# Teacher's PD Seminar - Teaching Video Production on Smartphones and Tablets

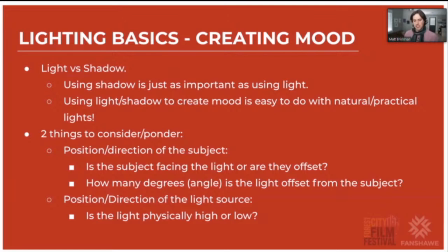822s
So just kind of considering those two things and just changing the angle or the degrees of relation between the two can make a big difference of how
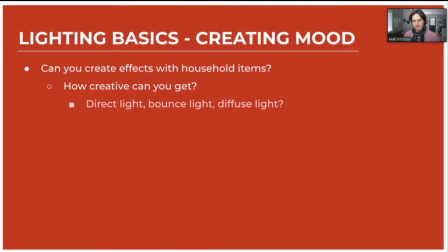833s
your scene or your shot can look. Okay, another thing that,
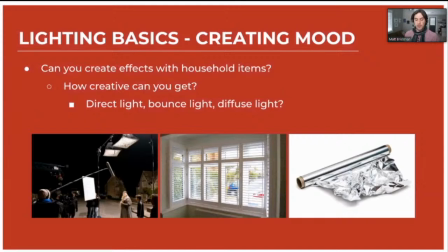837s
especially in the last year teaching in college, students are shooting a lot on their phones and or with better cameras than that, but maybe at home a lot. So using whatever you have in your home beyond practical lights can help. So just considering what your blind situation is. Are they open? Are they closed? How does that change the light and or shadow?
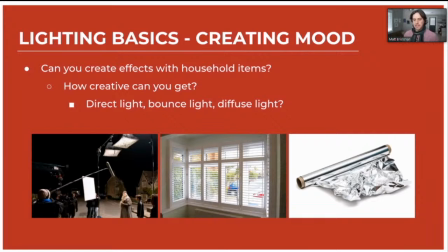855s
And then bouncing light, thinking of bouncing light off of a wall or off of tin foil to reflect something. Again, it can be really easily done at home for very low cost, right? And there's an example there of Harry Potter where they're actually bouncing some light onto characters there to fill in whatever side of their face,
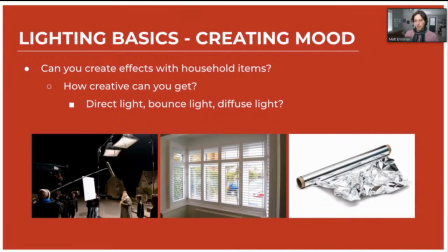875s
but you can do the same kind of thing at home with just smaller household items.
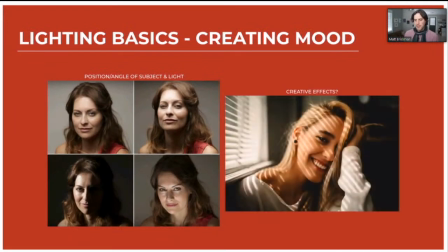881s
Okay, and so thinking about position of light again, that left example there has 4 examples of the light being kind of high and in front of a subject, much like the lighting I have here. And then there's light maybe off to the side.
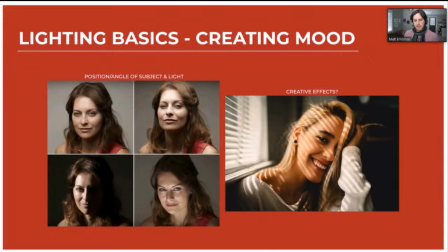897s
It's still high, but off to the side, and that shadow that's created across the face. And then the bottom right example there is kind of light low and shining up. So just, again, little considerations of where the position of the subject versus the light can change the way your shots look.
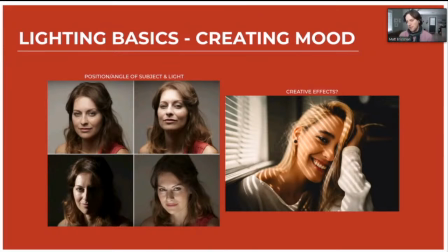914s
And then of course you can be creative with the Venetian blind idea that I talked about last frame, or last slide is, with the sun and the blinds half shut, you can create these cool little effects. Okay, so that's just, again, considering where the light is and where the subject is.
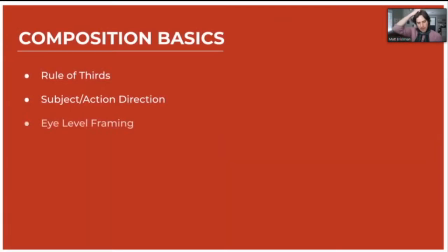929s
So let's talk a bit now about composition.
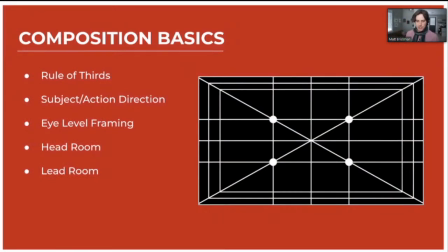932s
So we're going to talk about all of these topics here: rule of thirds, subject, action, and direction, eye level framing, or the level of the camera, and then headroom and lead room. Okay, and most mobile devices have, from a camera perspective, have a guide system.
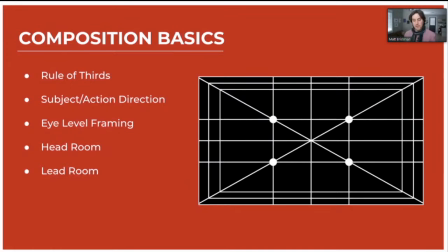948s
So you can go into the settings usually, or sometimes they're on by default. But if they're not, you can go into the settings and turn on guides. So this is just one example of maybe all the different guides you could choose from. Depending on the app or phone you have, it might vary.
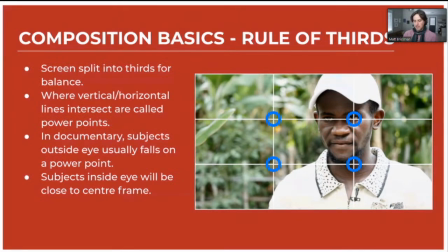961s
But at the very least, you can turn on a grid like this, which is called the rule of thirds grid, right? So on my iPhone, when I go into settings and turn on grid, this is what I get over top of my actual camera screen, right? And so a couple things about this is just splitting the frame into thirds from a horizontal and vertical perspective,
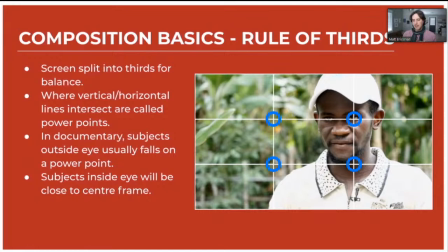979s
and where you position your subjects or your objects in that can make a difference of how the viewer is going to feel, whether it's, again, a photo or video. It can make a difference of what that balance feels like. And so where those rule of thirds cross, you can see I've got them all highlighted there in blue.
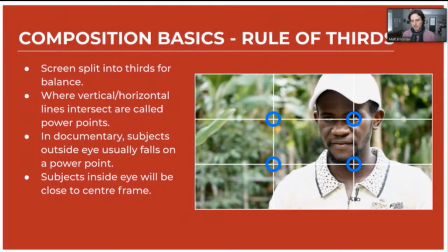998s
Those are known as PowerPoints. Okay, so oftentimes in traditional documentary framing, like you see here, usually you would have a subject's, their outside eye on one of the PowerPoints, and it's kind of nice, comfortable. And they would look across frame, which creates kind of nice, comfortable composition, right?
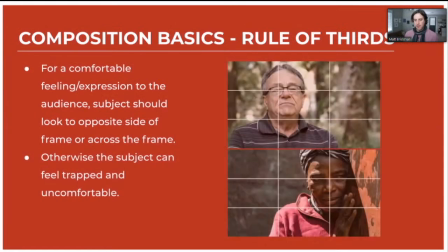1016s
If you break that rule and you look at this example here, again, a classic example on the top, but then on the bottom, we're breaking that rule, and maybe the viewer or that character is meant to feel trapped or uncomfortable, and it changes the feeling of the shot, right?
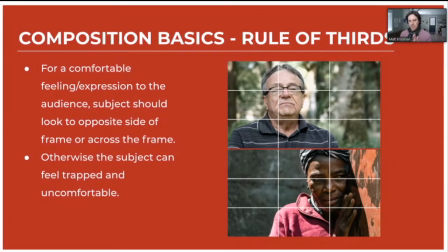1032s
So using that rule of thirds, again, turning on the grid on your phone, you can just see the lines and then position things accordingly based on whatever it is you're trying to accomplish.
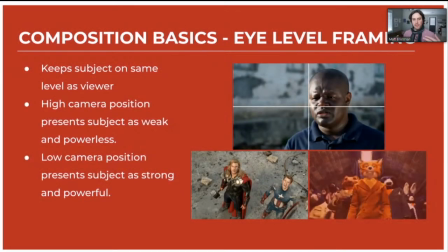1043s
So now let's talk about the camera framing. So we talked about the subject versus the light position, right? And if you change the angle of it, right, from 45 degrees to 0 or 90 degrees, it's going to change how light falls. The camera, you can do similar things where if it's eye level, like what I have here, it feels very kind of normal, and we're talking to each other.
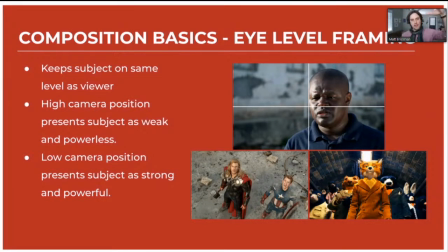1063s
If you have low angle or high angle, obviously that would change the perspective of the viewer and therefore give a different feeling.
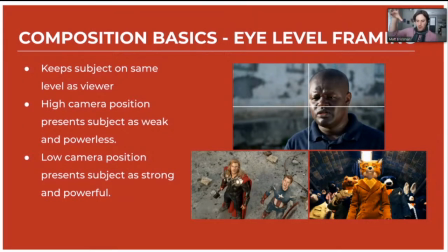1069s
Like maybe the subject are meant to feel small and weak, or maybe powerful and strong. So again, just raising the camera a couple feet or maybe drop it a couple feet can totally change how that shot feels.
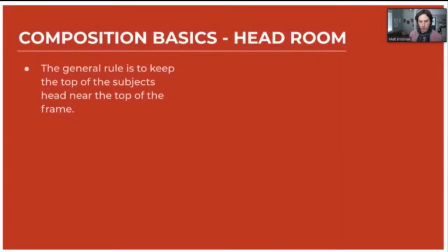1082s
Okay, and therefore kind of help tell your story.
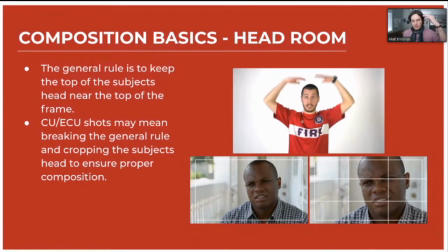1086s
The next thing we're going to talk about is headroom, which is just the amount of space between the top of maybe a subject's or character's head and the top of the frame. So you can see in that top example there's a lot of headroom there. And do you want that usually? Depending on the shot, but most times you don't.
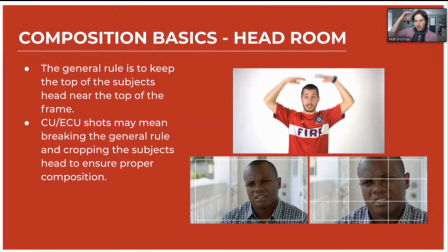1101s
So again, a classic documentary interview setup, you would usually want, if it's kind of a medium shot, you would want the subject's head pretty close to the frame. But if it's a closer shot, maybe their head is even cropped a little bit. But again, using that rule of thirds and using those guides, you can kind of help choose where your subject is positioned in the frame.
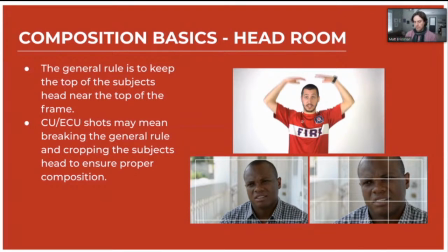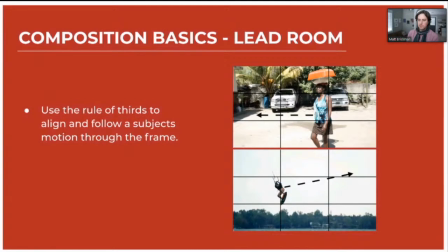1127s
And the last thing we're going to talk about here is lead room, which is just, again, you could use the rule of thirds guide. And if you've got someone walking across a frame, like in these, or moving across the frame in any way, you can kind of pull from context here that if they're walking one way, you want to leave a little bit of lead room in front of.
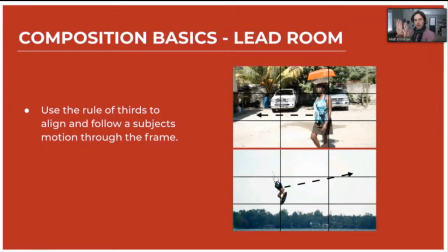1144s
So if the character's walking, you want to leave some lead room here, or likewise the other way. And if you break that rule, if there is no lead room, and let's say the edge of the frame is here and they're walking here, maybe they feel, close to the edge, trapped again, whatever that character note might be.
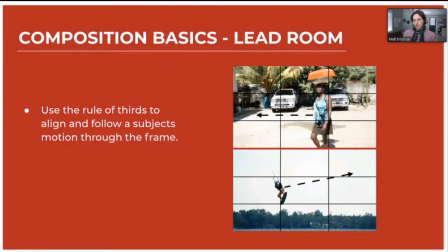1159s
So again, kind of understanding the rule and then maybe breaking that rule can change how a shot or a scene might feel.
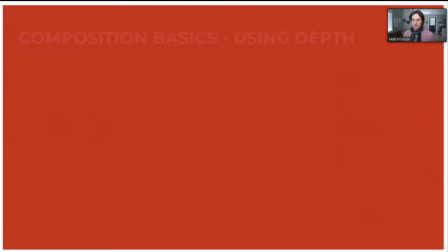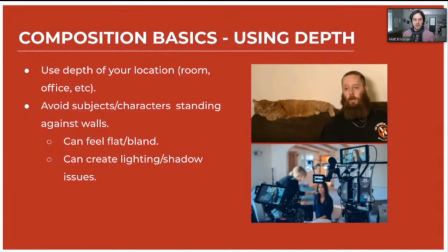1174s
One thing that is, especially at the high school level, and I was guilty of this when I was in high school, and a lot of my students in college are still guilty of this, is the lack of depth in their shots, especially from an interview perspective. So again, an example at the top there is this guy sitting on his couch right against the wall.
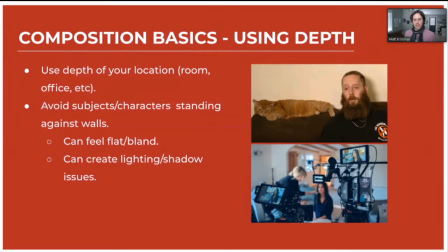1193s
So it's very flat and kind of bland looking, and it also creates some lighting and shadow issues where you can see a shadow on the wall right behind him, right? Whereas the bottom example, again, it's kind of a pro setup, but you can see it's a big living room and they're kind of shooting across it diagonally to use that depth.
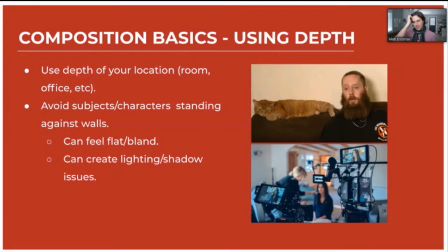1209s
So the classic example at the high school level and in college often is we see these streeters or these interview shots where they're like standing against lockers in the hall, just back against the wall, sometimes leaning against it, or otherwise just right there against the lockers.
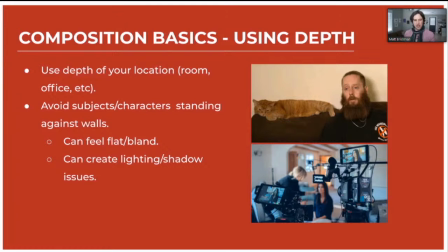1223s
And it just usually is a flat kind of boring shot. But if the camera turned a little bit and the subject turned a little bit, you could maybe still see the lockers, but then you're shooting down the hall and creating a lot of depth in your shot.
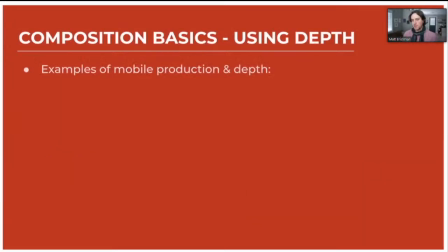1236s
Okay, so I always talk to my students when I'm teaching production, and even from a post-production standpoint,
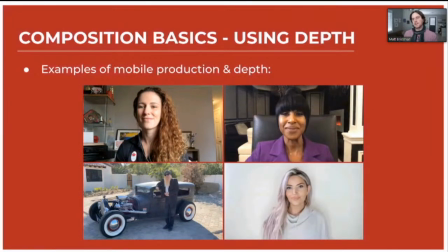1242s
when you're editing something, you see a shot like that and you're like, oh, that doesn't really tell the story that well if there's lack of depth. And so here's a few more visual examples where there's some that have a lot of depth and some that don't. And so kind of an understanding of that. And again, you might want to break that because maybe you're going for that look of somebody leaning against a wall or standing against a wall.
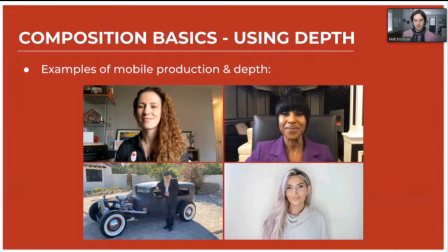1260s
If that's the case, great. But by and large, you want to avoid that and kind of create some depth. Even if it's outside, you can have a lot of depth. Okay, instead of shooting right against, a wall there, then you come out and you can shoot in the driveway.
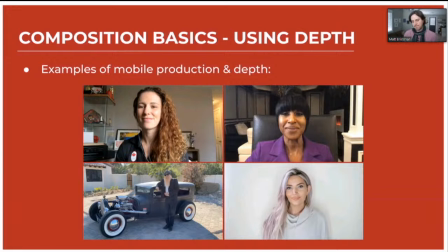1273s
I know they have a car there and everything, but the same rules apply, right? Okay, and the bottom right example, you can see there's like that shadow. There's lights on her, which she's quite well lit from the front, but then that shadow around the edge of her kind of creates an off-putting look from a lighting perspective.
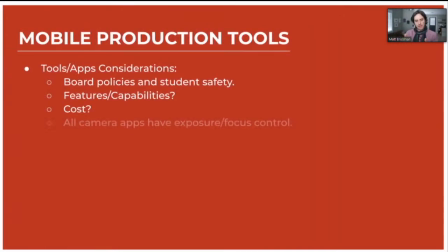1292s
So just creating depth by using the room properly.
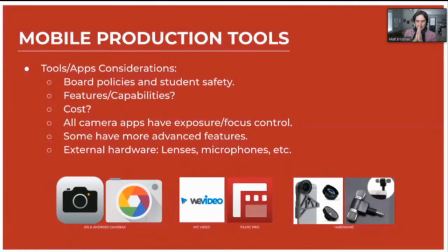1298s
All right, let's talk about some mobile production tools. So you can see here, all these images have links to these specific resources, and these are just, again, food for thought. I know that from a high school perspective, you have board policies that you might have to follow.